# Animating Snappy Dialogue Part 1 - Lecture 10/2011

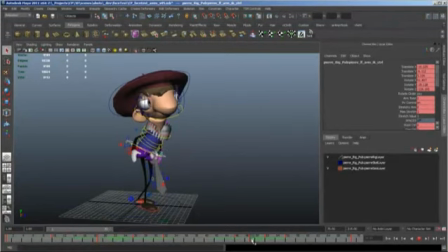Okay, so he comes down to here, meaning we need a breakdown. So it's 3 frames later. That kind of makes it a little bit hard, only because
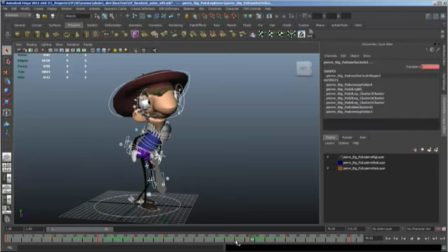it's not even. All right, so let's do this. Let's make it just a little bit slower. Just a little bit slower. It can still be snappy even though it's a little bit slower.
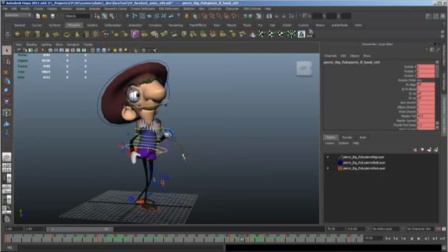But what we're going to do is we're going to build a pose that's basically, for all intents and purposes, halfway between this pose on 45 and this pose on 49. But bias it towards 45 so it looks like a fast out.
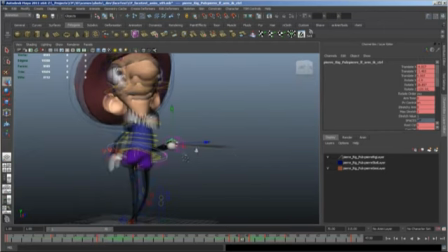And I like to build overlap into my poses, right? All right, just a little bit.
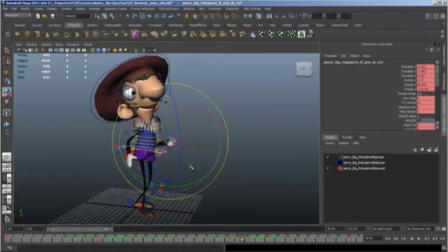That's probably a little bit too much.
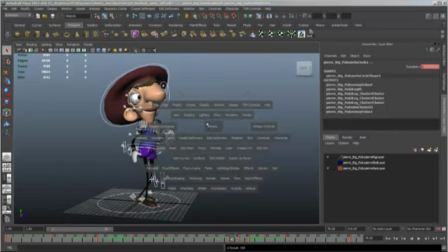And then I'm going to do that trick again. Remember, the trick is you go to the graph editor, you spline
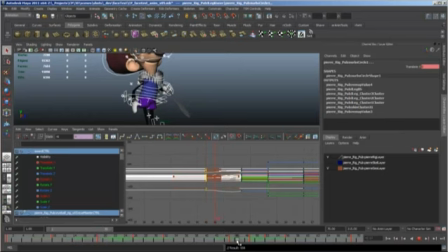your key, and then you go halfway. Actually, in this case, I want to go basically 1 frame later and then copy it to 2 frames later.
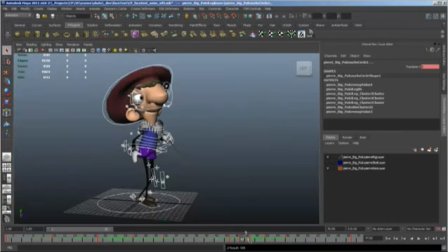And then I'm going to flat everything, and then I'm just going to edit this new keyframe. Okay, see how it's still very linear? Okay, so I'm just going to edit that.
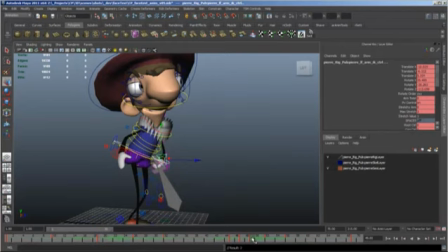Put a little bit more overlap in this next pose.
Is the devil. The devil.
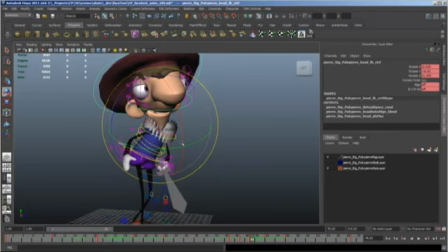Okay, and for a little bit more snap, we're actually going to make the overlap on his head kind of like a nod as he comes down. So he's coming down, but then boom, the head goes up and then comes down. And we can actually bring the head down a little bit more.
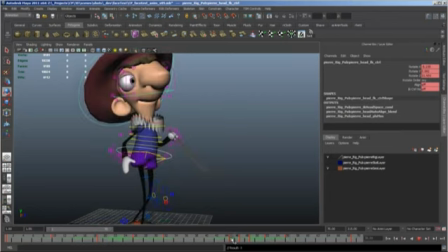as the devil, as the devil, as the devil, as the devil.
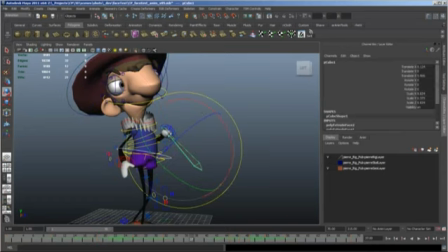And the sword is a little bit hard to see. I want to make sure that the sword is part of what we're watching here. So let me just let me add a new material to this just so you can see.
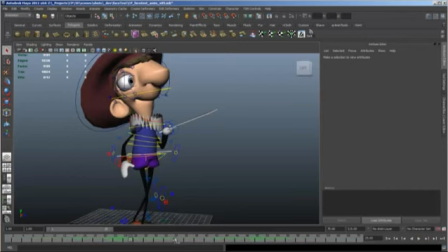Okay. Because the sword is a big part of your silhouette. It's a big shape, and it extends his arm. In fact, you know, the way that the wrist works, normally you get like the hand and the fingers working with things like overlap and silhouette, but when you extend it with such a hard, unbending thing, it's almost like you have like a second elbow in an arm that has two elbows.
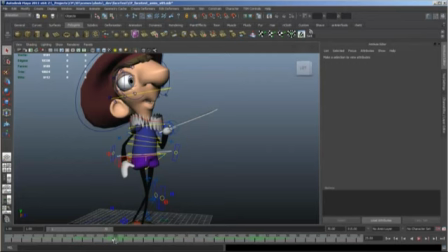So you do need to be careful with when you're wielding a prop like this, which I'm trying to be. So, but at any rate, let's see what that gave us just now, all those changes.
Posing as the devil.
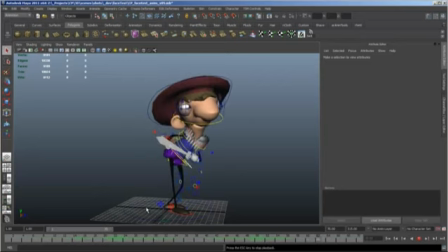Okay, do you see the difference there?
As the devil. You think posing as the devil.
See how it feels like it waits and then whips into that? We can do it even more. And in fact, if you aren't experimenting, you're basically wasting your time. So this is definitely the point at which I would version my animation. I'm not going to do as I'm not going to ask you to do as I say, without practicing what I preach a little bit.